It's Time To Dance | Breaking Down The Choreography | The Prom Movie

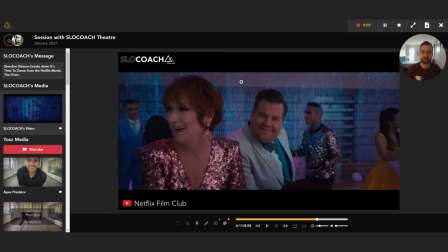(0:00)
Hey everybody, my name is Brendon Stimson. I was the associate choreographer for the Prom movie musical on Netflix. And today we are going to take a look at the finale of the entire movie. This is big kind of prom celebration. I'm going to break down some of the steps and just kind of show what we did in the movie.
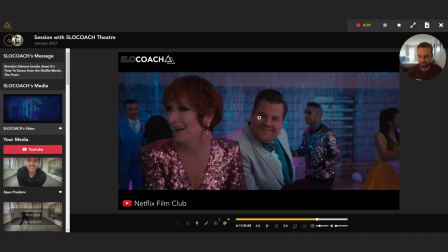(0:19)
And yeah, let's get into it.
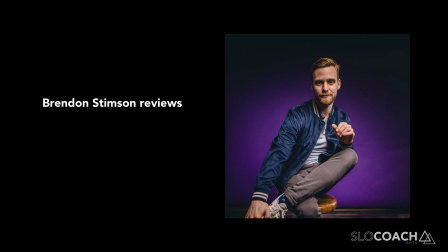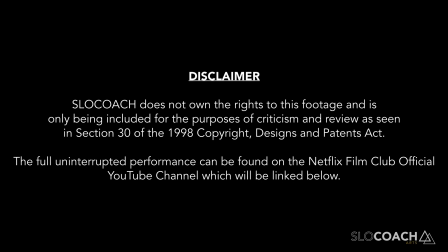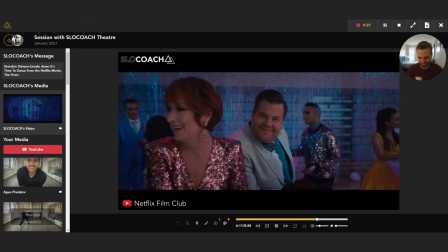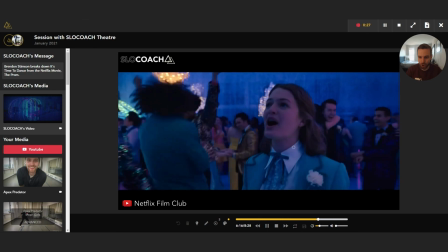(0:41)
So we had Joe Ellen, I mean,
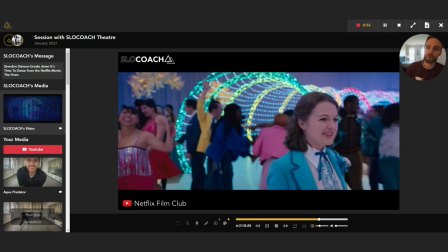(0:44)
burst onto the scene and did so many fantastic things for this movie, so happy to have her.
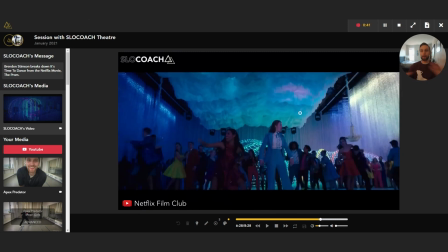(0:54)
So first thing I want to talk about before we blast into this is you want to know why you're dancing and why you are, as a dancer, as a performer, or as a choreographer, what about the movement is kind of pushing the story forward,
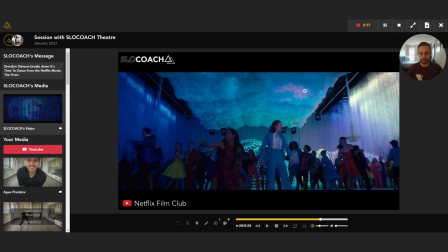(1:09)
and what is the role that kind of the ensemble has in taking the story to the next level, right? So you have all these dancers, and pretty much this is the huge culmination of the entire movie for these two, especially Joellen and her journey, but also Ariana for, I mean, being able to come out to in this closed-minded town and all this stuff.
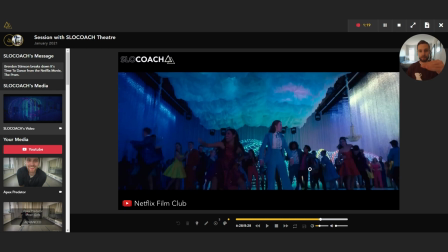(1:30)
You want to have this entire ensemble kind of like elevating them and kind of bringing that story to the pinnacle. And so to everybody focusing in on that story and it jumping into this jubilation will kind of just bring this unity all together.
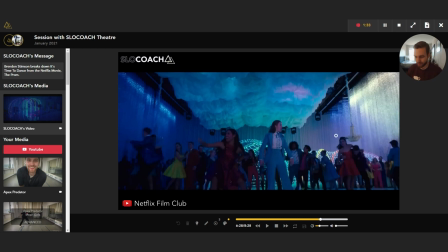(1:46)
So first thing I'm going to talk about, we're going to have Adam, who's an insane tumbler. He's been coming from this side of the screen over here. Watch how he uses his plie once he finishes his huge, what do you call it, tumbling pass, and then into like a huge drop split, using the inner thighs, whoom, bringing everything up.
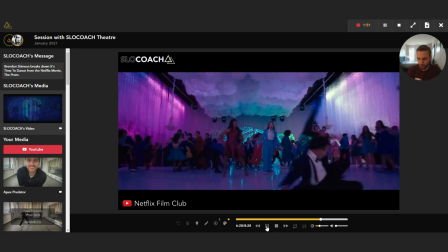(2:03)
So it's just some technical stuff, yeah? Whoom, plie, room, and up.
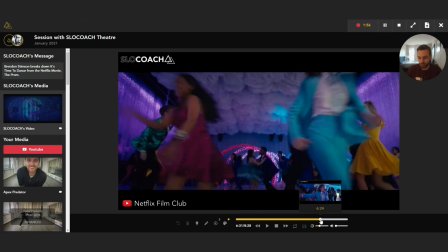(2:08)
So we can go back, and with the slow coach tools, we can kind of actually slow that down.
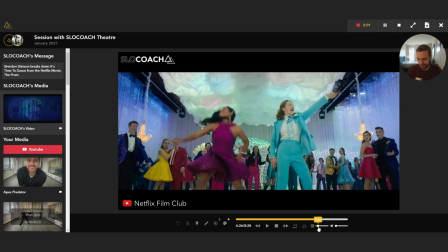(2:13)
So I'm going to take this little tool here, bring it down, so we can slow it down and watch him specifically.
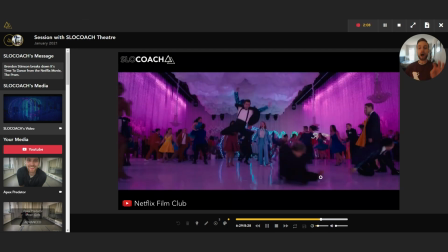(2:21)
He goes whoom, he goes plie, up, down, inner thighs connecting.
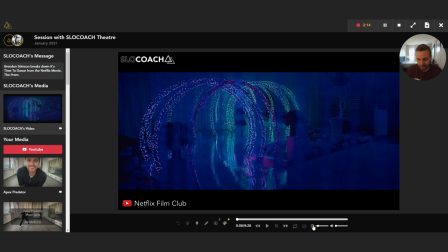(2:26)
Yep. We love to see it. So we can click this again and we'll go normal speed getting into the combination with everybody. Oops.
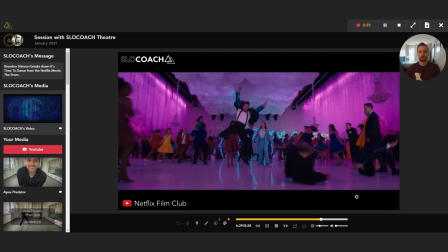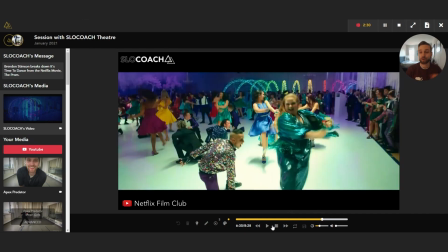(2:43)
Turn around soon. So quick thing, because the guys have to start out this combo, right? Or, and what I'm a huge fan of is dynamic level shifts and waiting to the last second to move to the next one. So you'll see Nathaniel, who kind of be on screen for this first little guys combo.
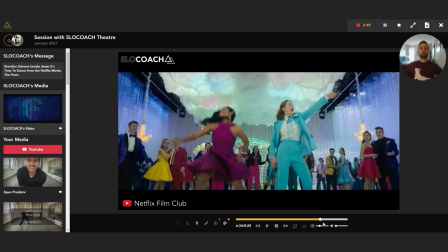(3:01)
He will pop up in the air, whom extend fully from the shoulder, whom sends the focus up, sharp comeback. And then as he goes in and out once more, he will snake all the way low to come up here to like a midsection and turn and land low.
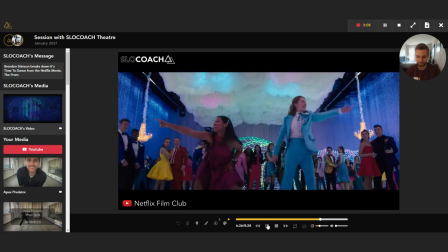(3:19)
So you have high, medium, low throughout the whole thing. So let's watch that. We have this again, and we can watch Nathan right here.
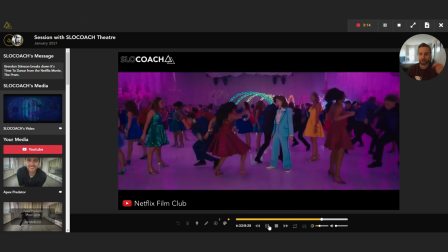(3:28)
Ba, ta, ta, fum, ka, turn around, down.
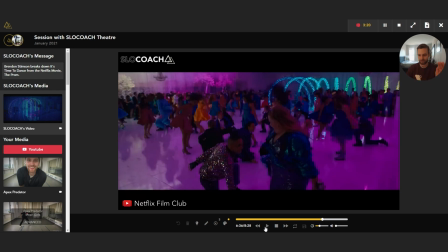(3:31)
And when that whole ensemble does that, it's phenomenal because it's like this drop to reveal the ladies section. And with the ladies, I gotta show you this.
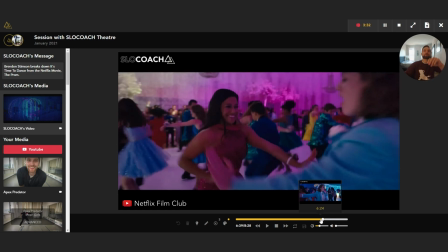(3:43)
That right there is the epitome of making a journey in the same step. If you are singing a song and you're kind of repeating the same lyric three times, similar in choreography, if you're repeating the same step three times, you gotta know why and you gotta make it interesting.
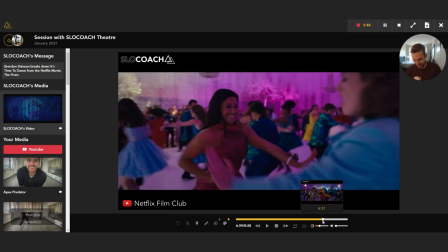(4:00)
So, oh, I mean, this, let's go back here.
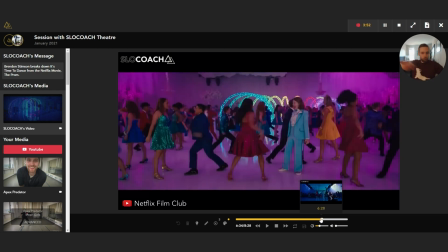(4:05)
And it's the whom, whom, whom of this girl.
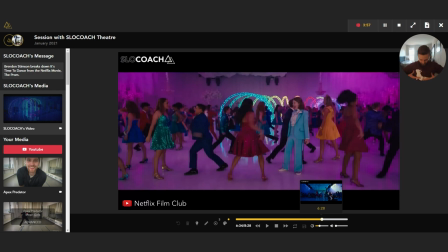(4:09)
And she goes crank one, full torso going one way, hips going the other way. It goes one, two, and then whom, the snap of the head. It's so, so sick. We can even slow this down too. Boom, doom, up.
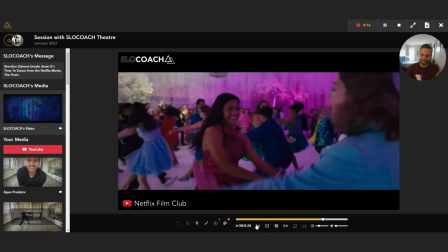(4:29)
It goes snip, hit, hit. You see level one, two, three?
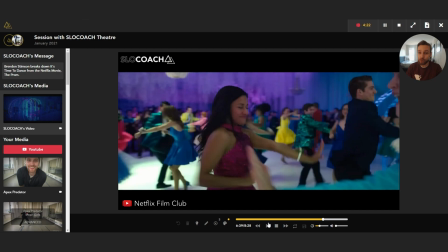(4:33)
Ugh, so good. So if you have the same move over and over again, make it different, make it count, make it a choice.
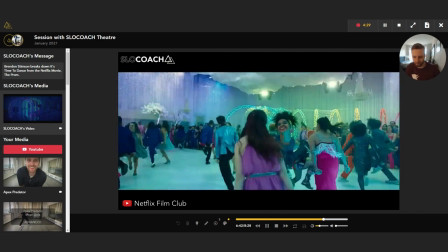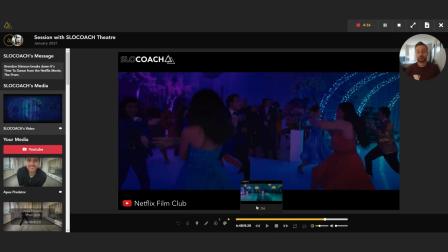(4:47)
One, two, and three, and four, five, and six. So here, so this is the rap section, we called it, yeah? So we go rap, roll, and this little push, right? This push 5 and 6, it's simply like
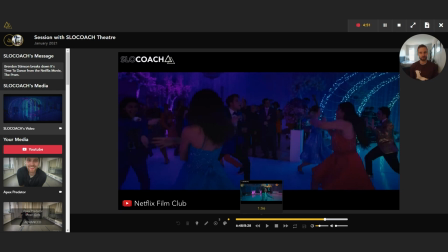(5:03)
in all your like jazz isolations in your jazz classes, when you're doing like forward, back, or side, all that stuff, it's being applied in these combinations. Yeah. So, I mean, I want to go to the fullest extreme. I'm going like full rib forward and arms are prepped.
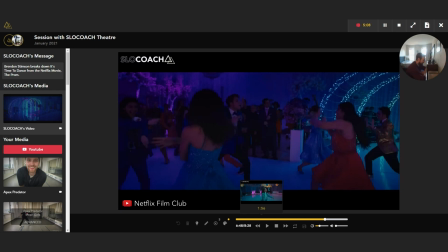(5:20)
And then when I push, whoo, I want to see like the concave into this, and this pushes out strong as ever. Yeah. And you have this waiting to the last second, 5 and 6. I mean, it is such a rebound into it that when the whole ensemble does it, it's so juicy.
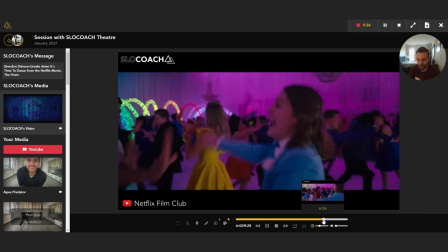(5:40)
So let's go back and watch that.
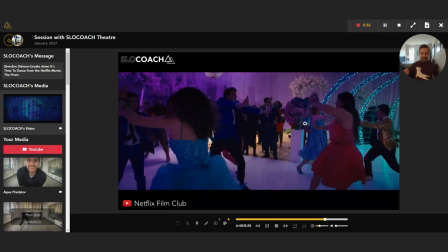(5:44)
One, two, and three, and four, 5 and 6. That quick little breath.
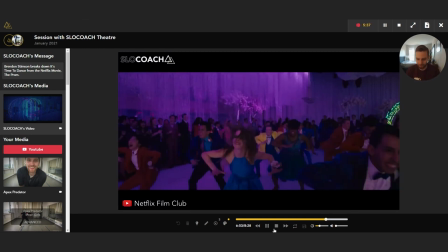(5:49)
So good. Ta, ta, ta, ta. Hoom, hoom, hoom.
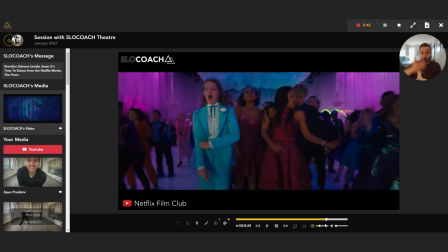(5:54)
Also, right there, because everything is so like sharp, crisp, hitting it, hitting it, hitting it in this section, there's one little piece, and you can find as you're learning different combinations, you're learning this stuff, there's got to be a dynamic shift somewhere, right? And so we have this 1, 2, 3, down, up.
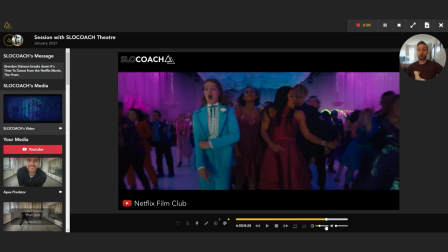(6:12)
There's a quick, tiny, tiny, tiny little breath that it shouldn't feel kind of like a snake through, but it has this suspension is kind of the right word I'm looking for there.
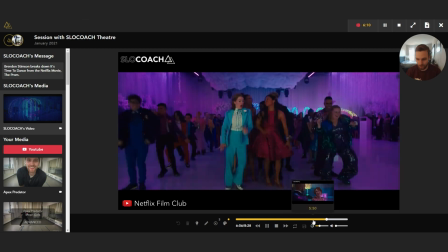(6:22)
So remember here, we can go back a tiny bit. You'll see it.
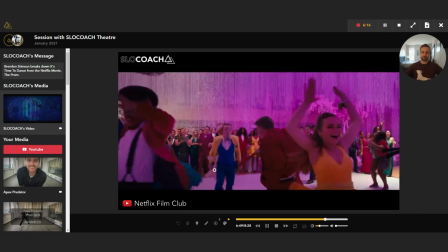(6:29)
1, 2, and 3, and 4, 5, and 6, and 7. Hit 8, swirl, swirl, hit, and up, top, ribs.
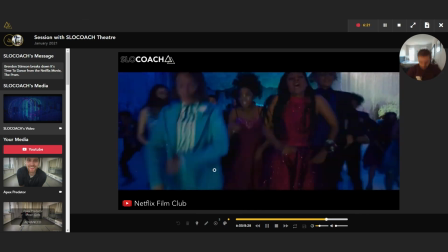(6:33)
Here. 1, 2, ha ha. Yeah, it's just when everyone's here, down, up.
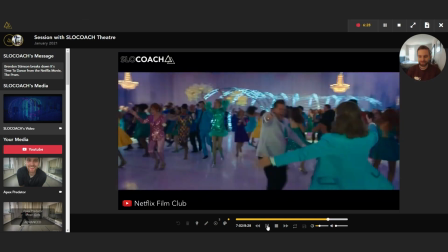(6:39)
And we have a big old reveal. Whoom. Principal's coming in, congratulating everybody while the dancers come together.
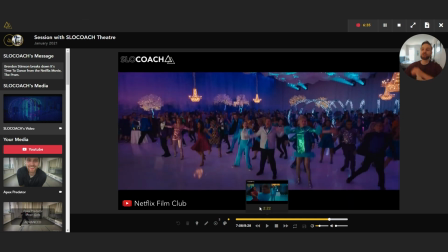(6:49)
And we have the first unison dancing. Everybody doing the same step, including principal cast members who have just gone on this, I mean, insane ride of the movie. It's like their culmination too. Everyone has had a journey. Everyone has learned something throughout this whole movie.
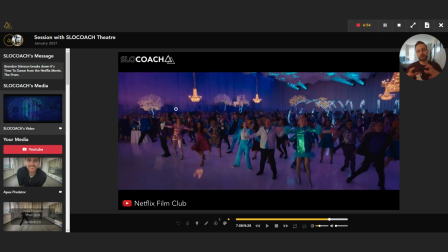(7:06)
And what I think is so beautiful is that when you have the entire company of someone doing unison dancing, it is such a statement of everyone is together, everyone is on the same page, and especially for prom, like this message of unity and opening up your minds and acceptance,
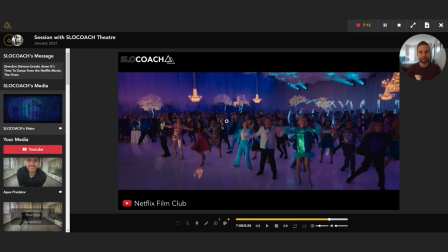(7:24)
it becomes so apparent because you even have characters like Mrs. Green here, Kerry Washington. It's, I mean, you have this thing of like, I'm gonna support this, I'm gonna dance with everyone, and that has such magnitude. So in the back of your head, if you're thinking, why am I doing this step? What is my motivation?
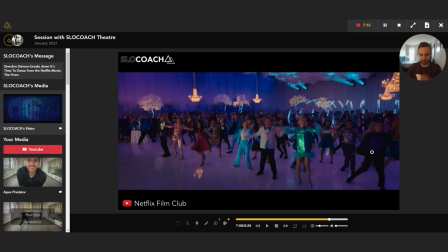(7:43)
Look no further than like the people around you and be like, oh my God, it's a cause for celebration. This is why I'm doing this. I'm doing this for Emma and for all of the trials and tribulations she's gone through and that I've gone through. And this is our celebration. Yeah. It'll bring your dancing to the next level.
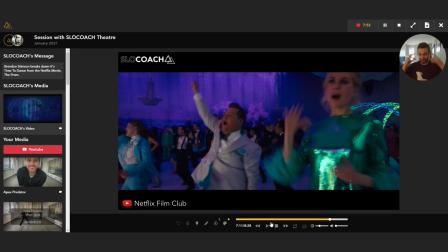(8:05)
And technically, when we have all of that stuff in your mind, you're still gonna hit this step. Hella sharp. Yeah, so I'm going 1, 2, boom, boom. This little stop of the grab to unwind and up.